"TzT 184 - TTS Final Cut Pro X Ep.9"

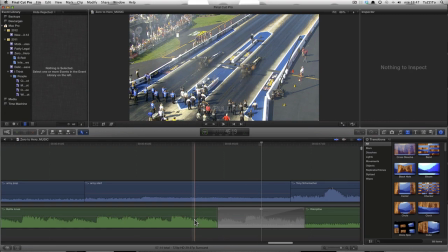Vale, tenemos esa transición, vamos a escucharla.
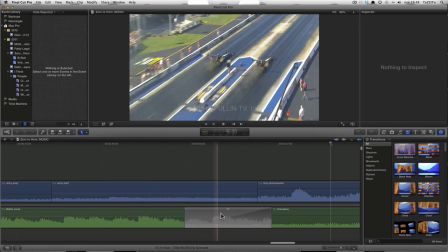Bien, es mucho menos radical, digamos. Si nosotros seleccionamos esta transición, tenemos ajustes.
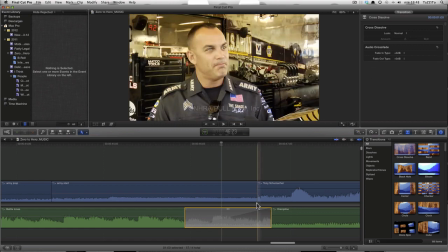Tenemos exactamente igual, si os digo que ya es la de cross dissolve. Realmente, en este caso, si esto estuviera asociado a un clip de vídeo, estaría aplicando la de cross dissolve también al vídeo.
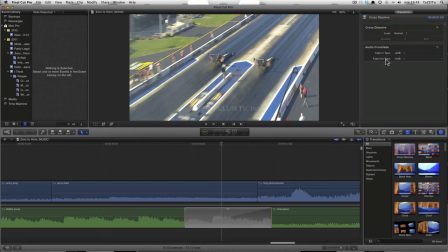Sin embargo, la que nos interesa es la del audio, lógicamente. que en este caso nos permite definir, como ya vimos, digamos que el Fading y el Fade Out, es decir, la salida y la entrada.
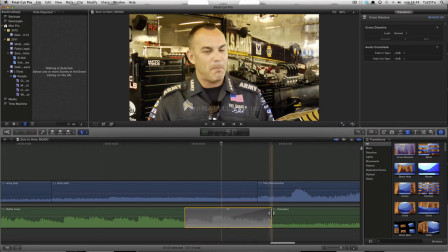Bien, a mí puede ser que me interese hacerla más larga, en este caso vamos a hacerla un poquito más larga, hacemos clic y arrastramos,
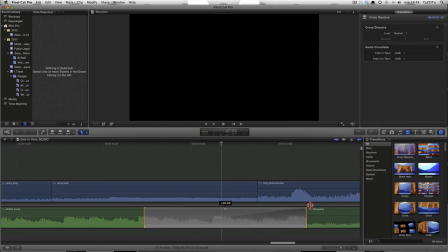recordad que la podéis hacerla más larga en tanto en cuanto tengáis material en los dos clips,
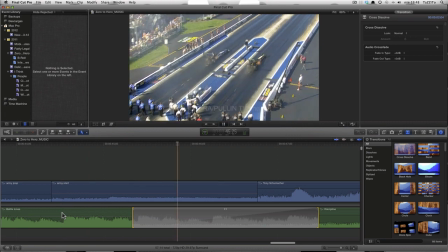lógicamente. Hacemos un poquito más larga, bien, y queda un poquito más suavizada.
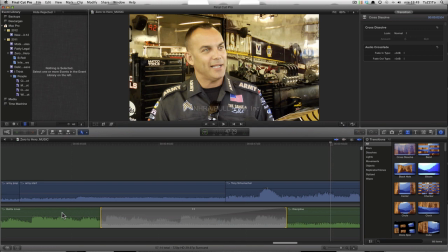Esa es la intención de este tipo de transiciones. Es una intención de que realmente no se note ese paso de audio. Porque en vídeo los cambios de imagen pueden ser bastante bruscos, pero en audio se notan bastante más.
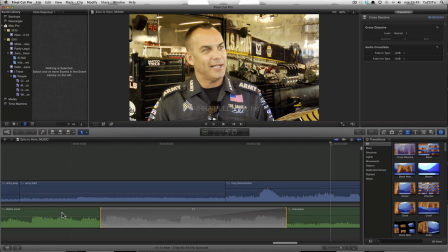Es decir, en vídeo podemos hacer un cambio de escena y básicamente pasar desapercibido, si la historia es interesante, pero en el audio sí se va a notar mucho ese cambio. Entonces tenemos que tener cuidado con eso.
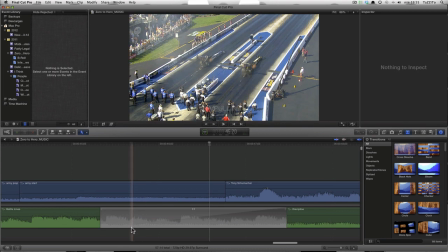Bien, pero además de ampliar esta transición para que no sea más suave, también podemos deslizar, digamos que, el punto de entrada de esa transición, es decir, el punto central de esa transición. El punto en el que comienza a cambiar el audio, en este caso de una música, al audio del personaje hablando.
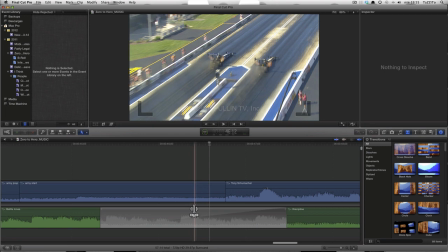Ponemos el ratón sobre este icono de la transición y se nos muestra el icono del rol.
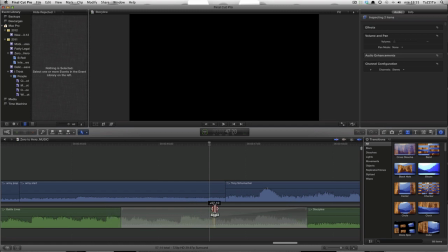Hacemos clic y arrastramos y nos modifica la posición de esa transición Entonces de ese modo nos va a cambiar ese punto de entrada
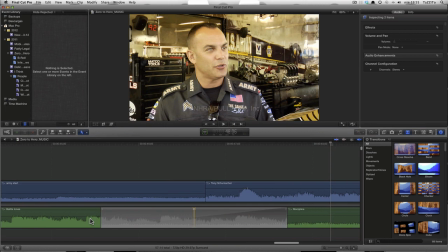Bien, de ese modo nos va a permitir jugar un poquito más con estas transiciones
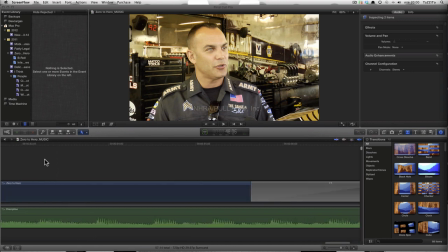Bien, y lo último que vamos a ver hoy es el cómo crear un fade out Vamos a ver,
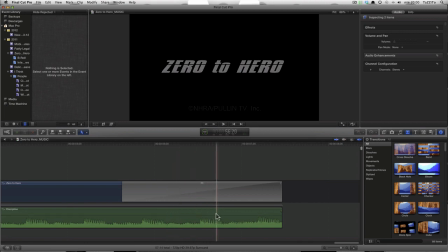si nosotros ponemos el ratón encima de una pista de audio Si os fijáis nos sale aquí un nuevo icono, que este icono es el icono del fade Eso implica que yo ahora pongo el ratón encima, me permite seleccionarlo,
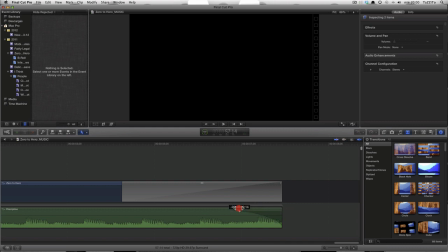arrastro, y si os fijáis me está creando una curva. Esa curva es digamos que un fade out, es decir, es una salida de audio. Digamos que aquí estaría el 100% de volumen, o el volumen que tengamos asignado, y aquí estaría cero.
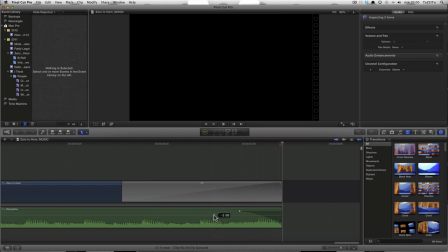Digamos que va a ir disminuyendo ese volumen. Bien, vamos a deshacerlo y ver cómo estaba antes. Vamos a reproducir. y se corta, eso realmente no queda nada bien entonces lo ideal es hacer un fade out,
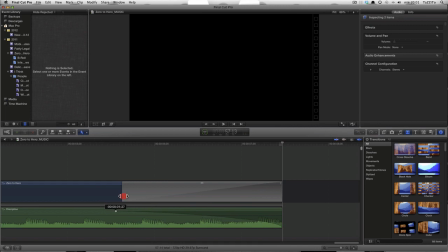en este caso vamos a hacerlo un poquito más largo pues como la transición más o menos bien, como veis en este caso queda mucho mejor
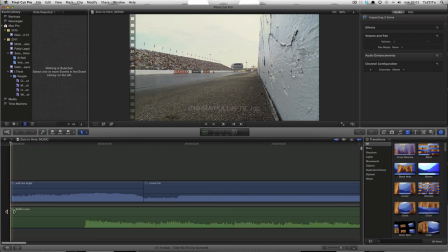y eso lo podemos hacer exactamente igual en la entrada de los clips nos vamos al principio y yo puedo hacer ese fade out, ese fade in en este caso es un fade in, es una entrada al principio
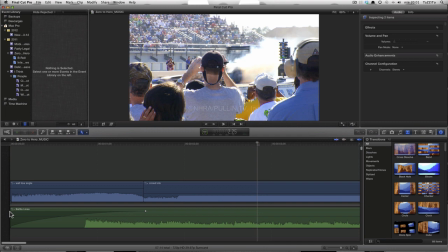bien, en este caso no se nota mucho porque tenemos dos audios superpuestos pero digamos que podríamos hacerlo sin ningún tipo de problema,
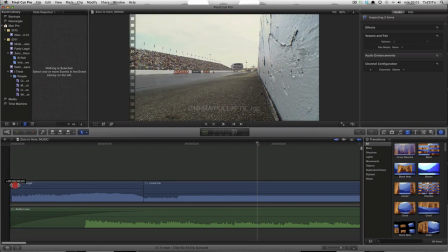incluso también podemos hacerlo en estas pistas sin ningún tipo de problema lo arrastramos y lo tenemos aquí, por ejemplo
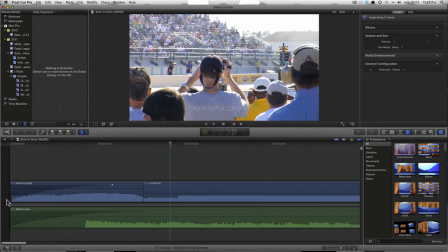reproducimos de nuevo desde el principio y si os fijáis ya ha cambiado el tema, en vez de salir tan brusco sale directamente suavizado
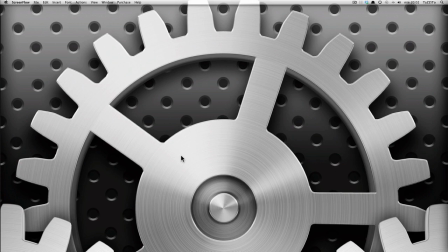pues bien hasta aquí ha llegado este nuevo episodio como siempre esperamos que os haya gustado y sobre todo que os haya sido útil un saludo y hasta luego